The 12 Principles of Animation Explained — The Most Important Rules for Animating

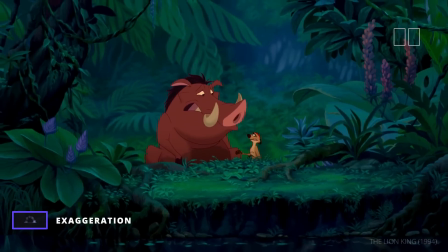20:39 To make this read in the wide shot that ends the sequence, the animators exaggerate their sadness, with their mouths wide open and tears flying into the air.
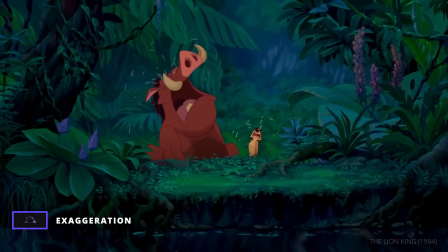It's not realistic, but it feels true to the ending of a mournful song.
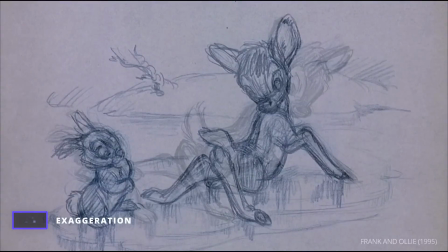21:02 Exaggeration doesn't have to be so over the top.
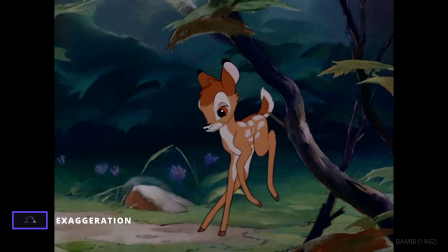21:08 The animators for Bambi exaggerated the deer's long legs and clumsy walk to heighten his youth and innocence,
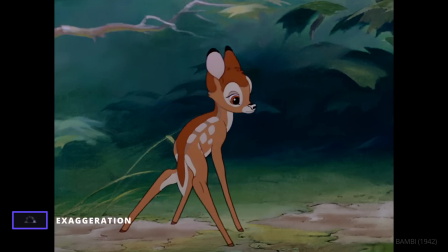21:16 but rooted the character in real anatomy.
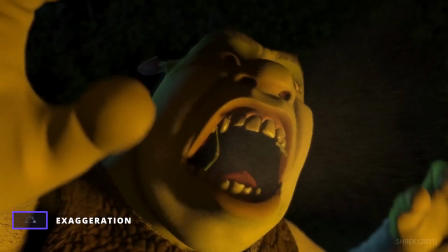21:23 Exaggeration is as fundamental to animation as any of the principles tied to physical reality.
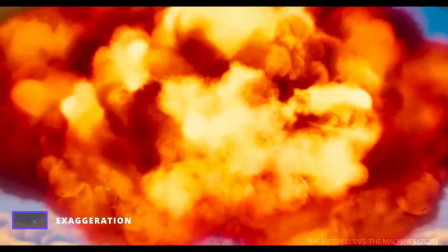21:29 Its use comes down to the core idea of a shot. If it's not coming across, it may be time to exaggerate.
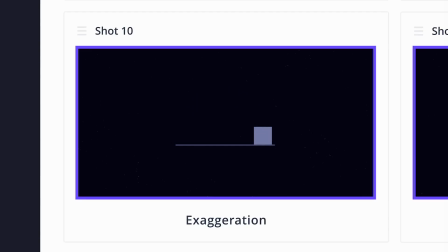21:39 Another animation fundamental is solid drawing.
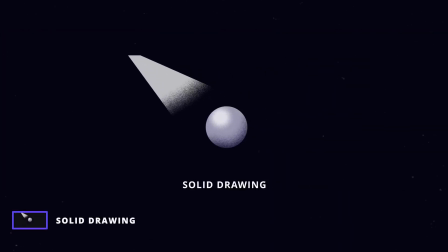21:45 Solid drawing refers to the artistic fundamentals of animation.
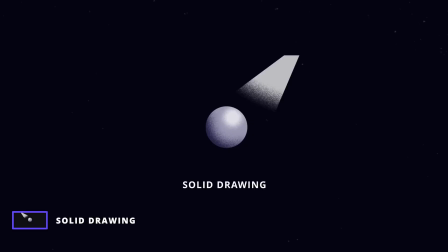21:50 Essentially, an animator must remember that their character doesn't exist in a two-dimensional plane.
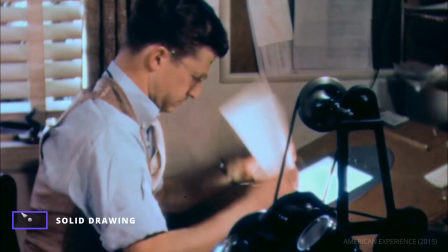21:57 Thomas and Johnston claimed that this was a crucial pillar at Disney.
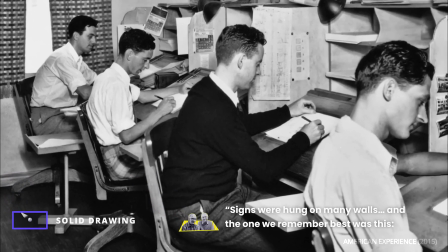22:02 Signs were hung on many walls, and the one we remember best was this: "Does your drawing have weight, depth, and balance?"
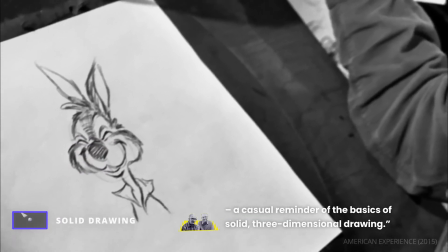22:10 A casual reminder of the basics of solid, three-dimensional drawing.
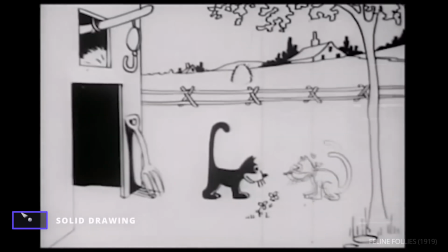22:16 Your action can be as realistic as you want, but if the character looks flat, the scene will read as false.
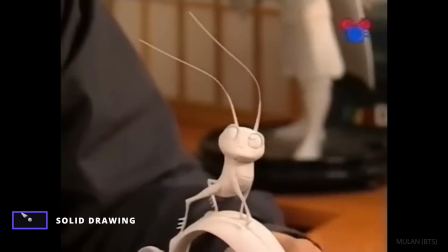22:23 To avoid this, animators would occasionally use 3D replicas of characters, called maquettes.
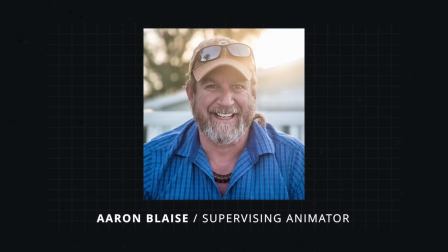22:31 Disney supervising animator Aaron Blaze explains. These are the maquettes that we get.
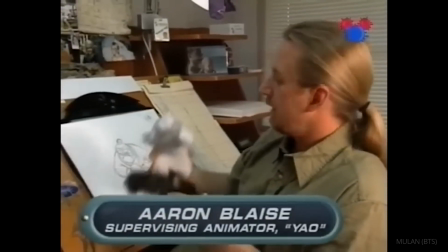22:37 They're basically just a three-dimensional reference for when you get weird angles that might be a little difficult to draw out of your head.
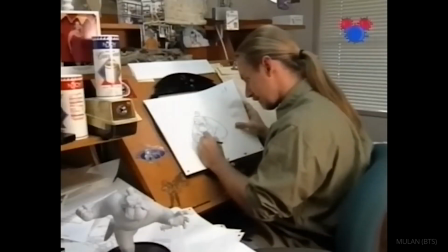22:45 It's there so you can go, oh, okay, that's how you do it.
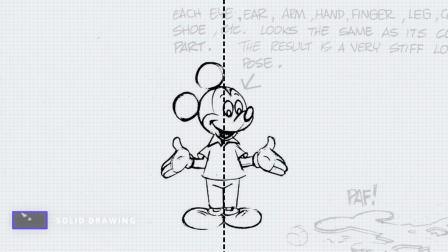22:50 Thomas and Johnston warn of twinning, having a perfectly symmetrical character, or a character's arms and legs moving the exact same way.
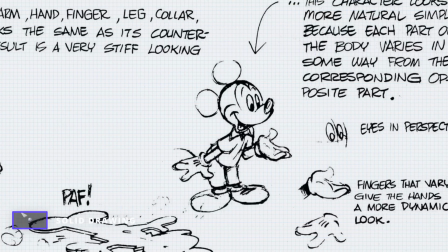22:59 This too would go against the principles of solid drawing.
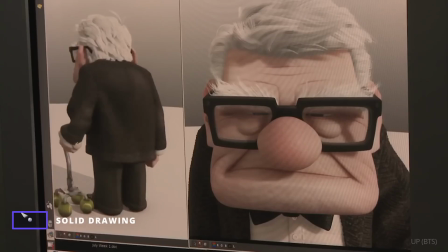23:04 Today, solid drawing is often automated with computers, generating 3D characters for an artist.
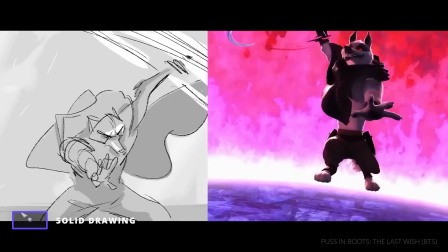23:11 Still, many animators maintain that the basics of solid drawing are fundamental knowledge for anyone starting out in the industry.
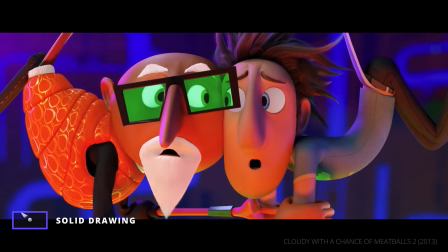23:19 There's so much to learn.
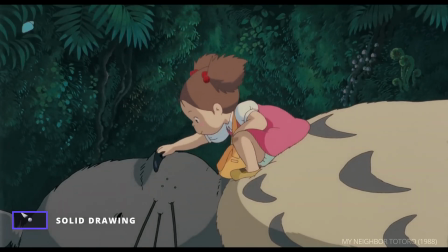23:24 Thomas and Johnston's last principle of animation is one of the most important
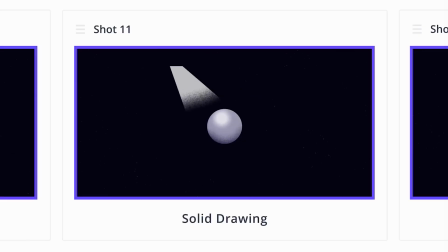23:29 and most difficult to define: appeal. Appeal is animation's equivalent of charisma. A character must have qualities that draw a viewer to them.
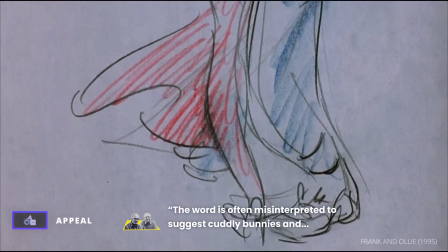23:43 Thomas and Johnston explain. The word is often misinterpreted to suggest cuddly bunnies and soft kittens.
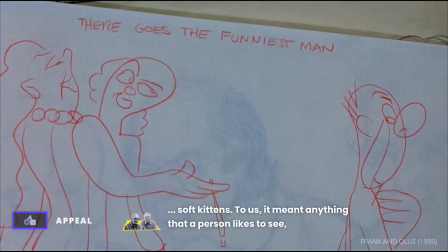23:52 To us, it meant anything that a person likes to see: a quality of charm, pleasing design,
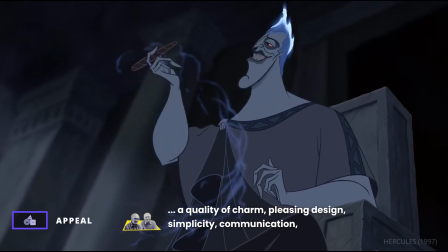24:02 simplicity, communication, and magnetism.
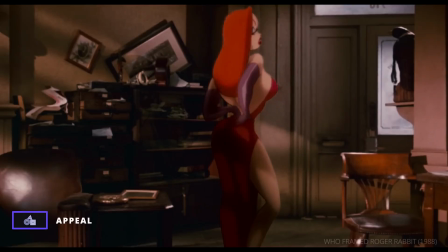24:08 I'm not bad. I'm just drawn that way.
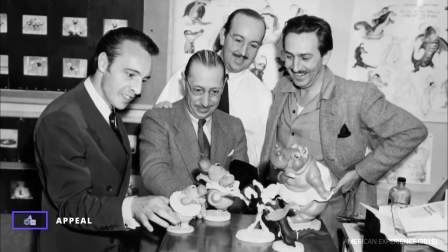24:13 There's no one way to achieve this, but one of the most consistent methods in animation is to mimic the characteristics of a baby's face,
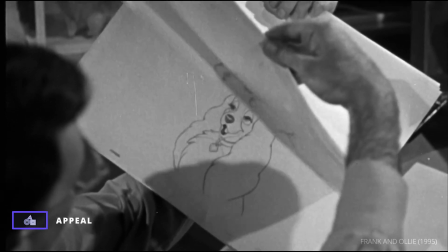24:21 with large eyes and round features.
What's a baby?
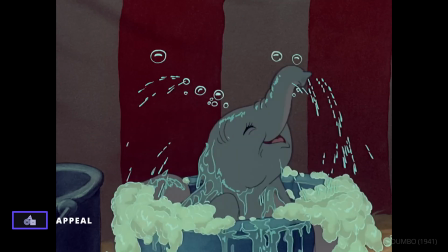24:27 This type of design can be seen in Dumbo.
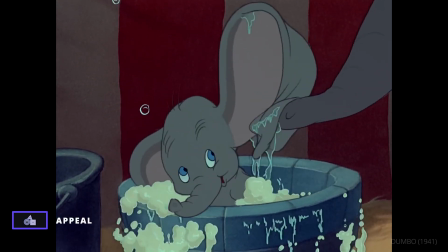24:31 Even though the other elephants are repulsed by his ears, the audience can't help but love him.
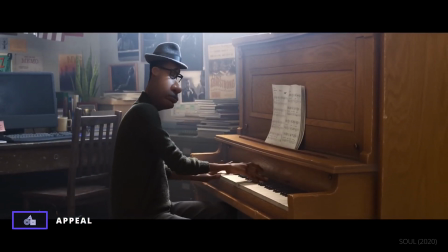24:41 Thomas and Johnston also recommend simplicity.